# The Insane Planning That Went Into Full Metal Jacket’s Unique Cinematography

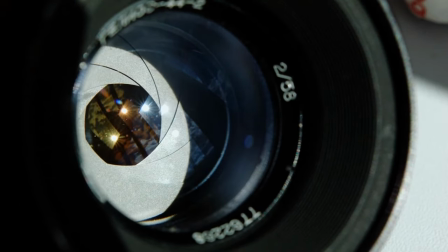8:10 But if there was a lot of daylight, rather than make the aperture smaller and use a less sensitive film stock, which would alter the look they were going for,
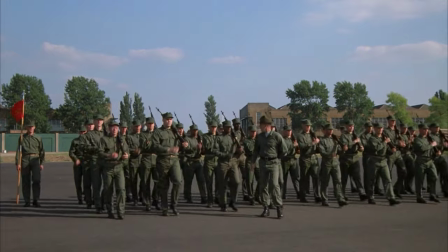8:18 Milsom stacked a lot of neutral density filters onto the front of the lens to reduce the amount of light transmission through the lens,
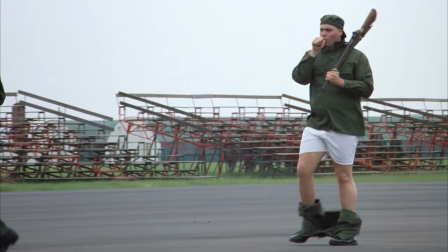8:25 which also lowered the amount of contrast in each shot. This is why the image has sort of a flat look to it.
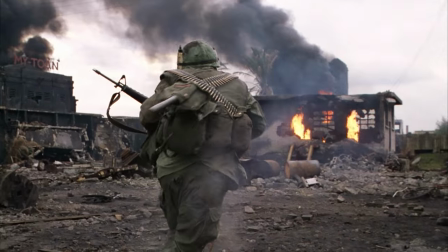8:31 Milsom said that keeping the aperture wide open in the daylight also allowed him to use the depth of field to bring out all of the flying dirt,
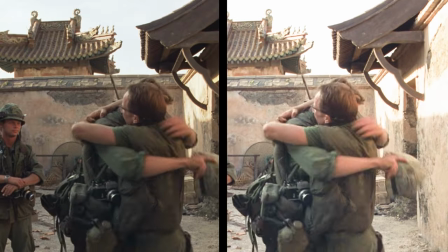8:38 shell casings, and fire in the scenes. So, it was as if they were overexposing the image, even during a brightly lit day.
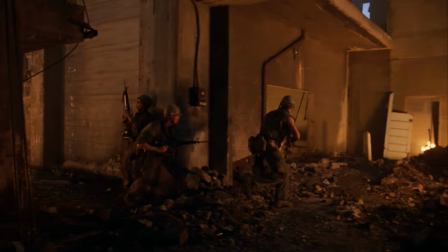8:46 Milsom also said that they normally would have used an 85 filter to warm up the image, but they would lose two-thirds of a stop making the image a bit darker.
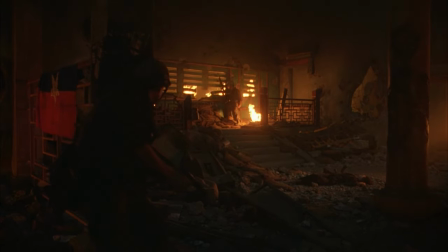8:54 They decided to go without the 85 filter, which allowed them to shoot for an extra half-hour as the sun was going down.
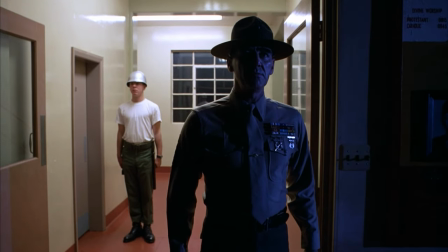9:01 Good night, ladies! Good night, sir!
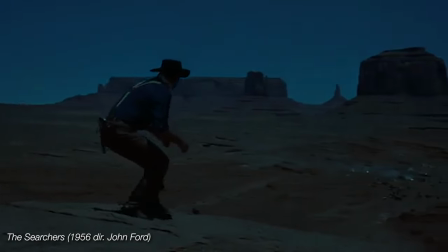9:04 They didn't do any day-for-night shots where you shoot before the sun has gone down, but underexpose the image so that it looks like nighttime.
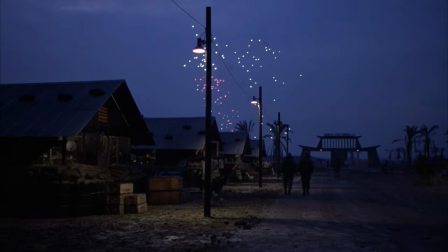9:11 All the night shots were actually shot at night. These shots were lit by Wendy lights, attached to a cherry picker.
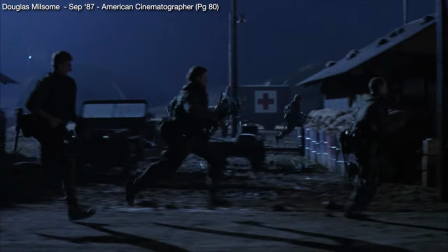9:18 Milsom said, They can light an enormous area from over 200 yards away. They each took about 1200 amps,
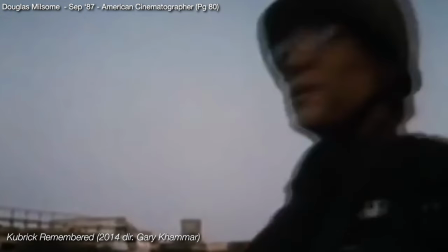9:25 and we could actually light an area of 400 square yards quite easily at a light level of T1.4 .
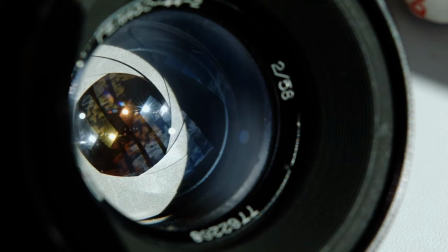9:32 T1.4 is referring to the wide-open aperture. picture.
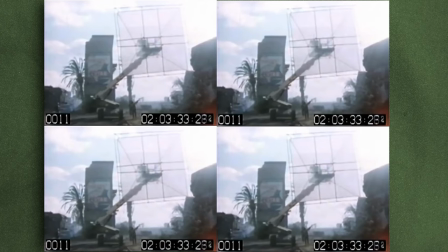9:35 Because the Wendy lights are so big and difficult to move around, they had four of them positioned in different areas of exterior night scenes.
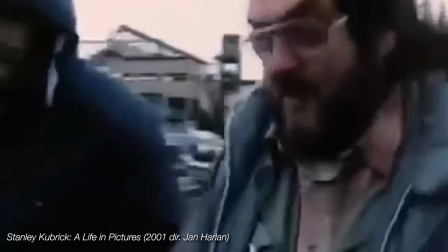9:42 So if they needed to quickly change the camera angle or move to a different area,
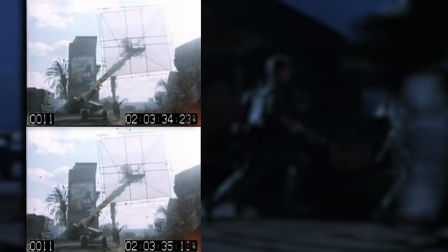9:46 they could simply turn off one of them and turn on another one to simulate moonlight in the position they needed.
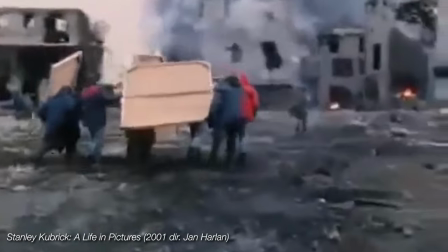9:52 To fill out the light, they would bounce the light from the Wendy's onto the actors using sheets of styrene.
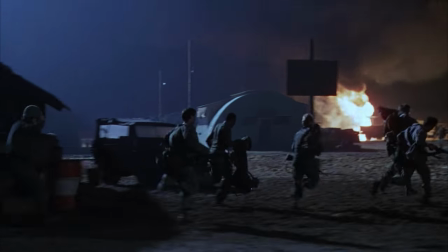9:58 They also had the trucks and jib arms that the Wendy's were on covered in black, so would be hidden if there was a need to pan across the area.
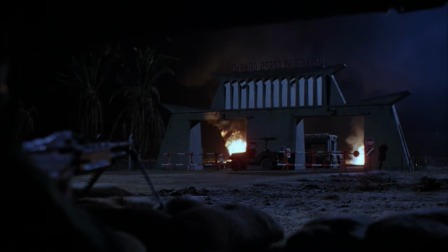10:05 So even when shooting at night, Kubrick could point the camera in any direction without having to move any lights.
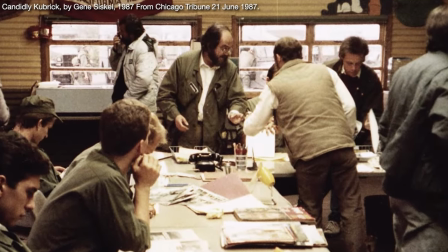10:14 Kubrick said, I'm after a realistic, documentary-type look in the film—especially during the fighting.
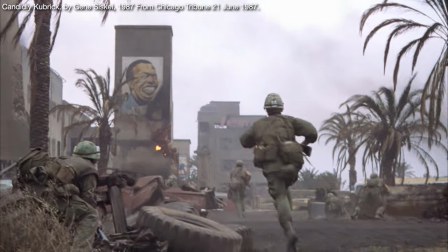10:20 Even the steadicam shots purposefully aren't steady. We wanted a newsreel effect.
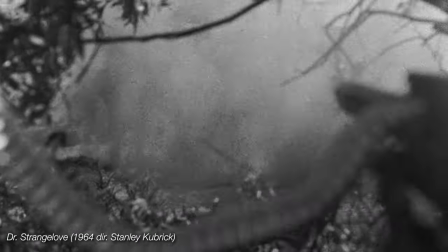10:25 Kubrick had done the newsreel shaky cam effect as far back as Doctor Strangelove, but in Full Metal jacket,
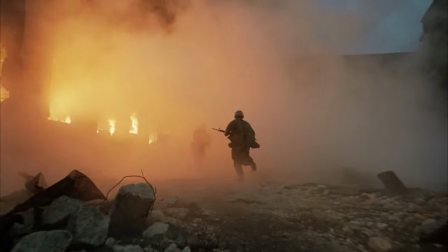10:30 the steadicam mixed with the minimal lighting creates a freedom of movement that immerses you in the action and gives a strong sense of authenticity to what you are seeing.
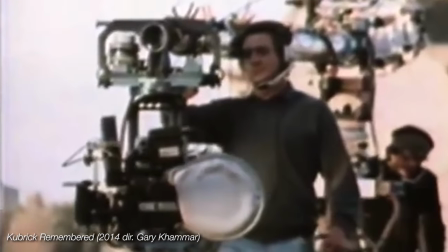10:38 For many of the shots in Full Metal Jacket, they had the camera mounted on a Luma crane which allowed for low-angle tracking shots that they could raise up high if needed.
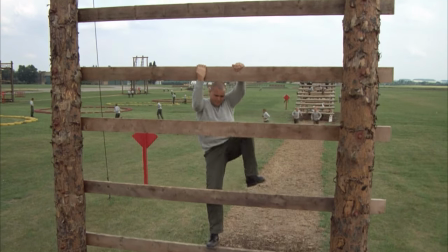10:47 A tulip crane with a sky cam extension allowed them to get over 30 feet high.
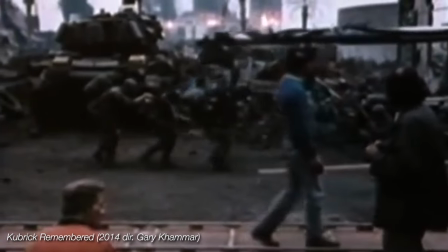10:52 There was a hothead rig on the Luma crane that could be controlled remotely so they didn't have to sit on the crane.
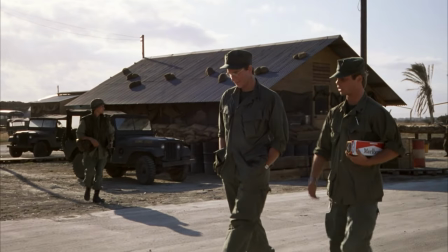10:57 This is how they were able to get these tracking shots that were more controlled than the steadicam shots.
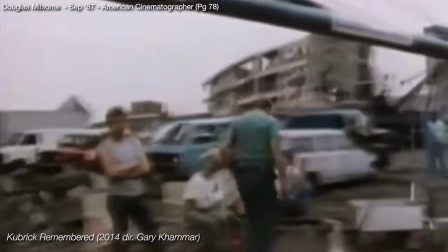11:03 Milsum said, Because we were using the Luma crane quite often, we decided to have the crane ready assembled on a track always.
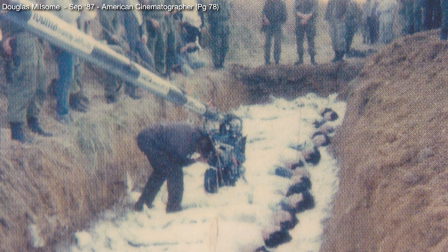11:10 Although the crane itself is not that heavy , it does take some hours to put together.
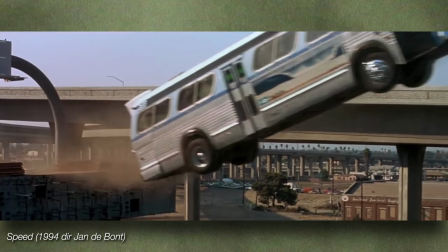11:16 They also had a 60-seat bus that they modified to hold the fully assembled crane,
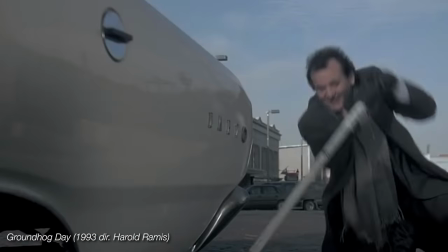11:20 which allowed them to simply drive it into whatever position they needed, secure it with hydraulic jacks and be ready to shoot within minutes.
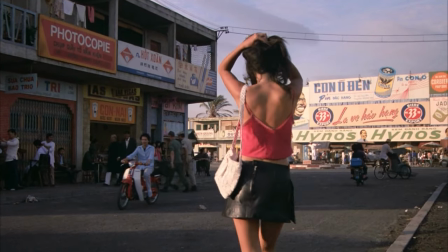11:28 They used this setup for the great boots are made for walk-in shot. I imagine that the crane allowed them to get a smooth forward-moving tracking shot without the tracks being visible
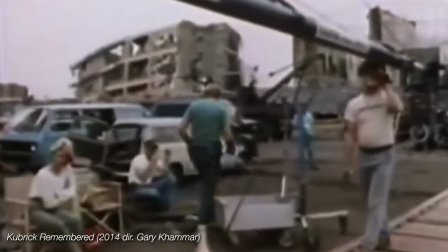11:37 because they could just set up the tracks to the side and have the arm of the crane positioned further out.
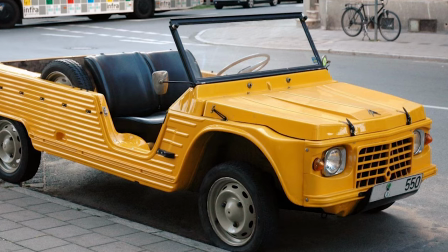11:42 Kubrick also had a modified Citroen Meharry that he used a lot on Barry Lyndon.
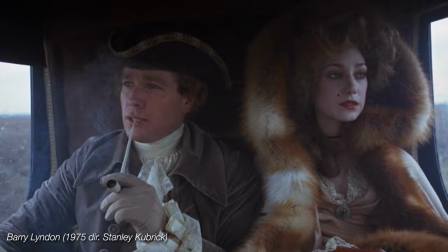11:47 The engine was removed and two cameras were mounted on it, so they could do tracking shots much faster than a crane could do.
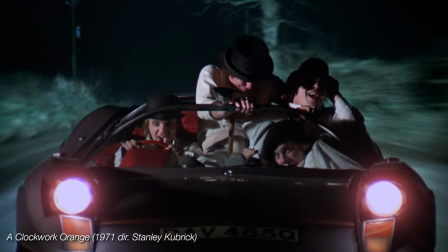11:54 There would usually be about six people pushing it, with three or four camera operators and one person steering .
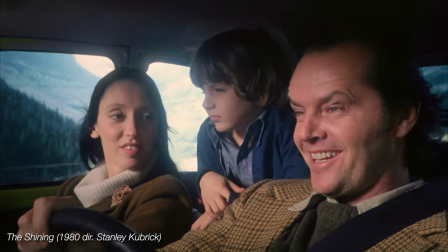12:00 The car's suspension made for a much smoother shot than if they tried to do a fast tracking shot on a dolly .
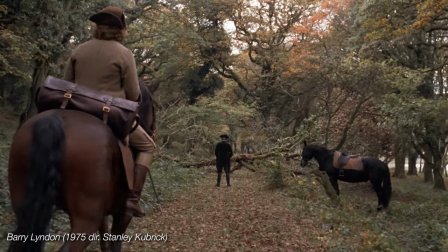12:05 For Barry Lyndon, the car was used for many of the tracking shots across fields, where the ground was soft and uneven .
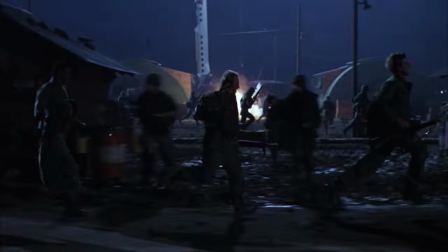12:12 There were a few big, complex shots where the timing had to be absolutely right . One of these was a scene with the first wave of the Tet Offensive .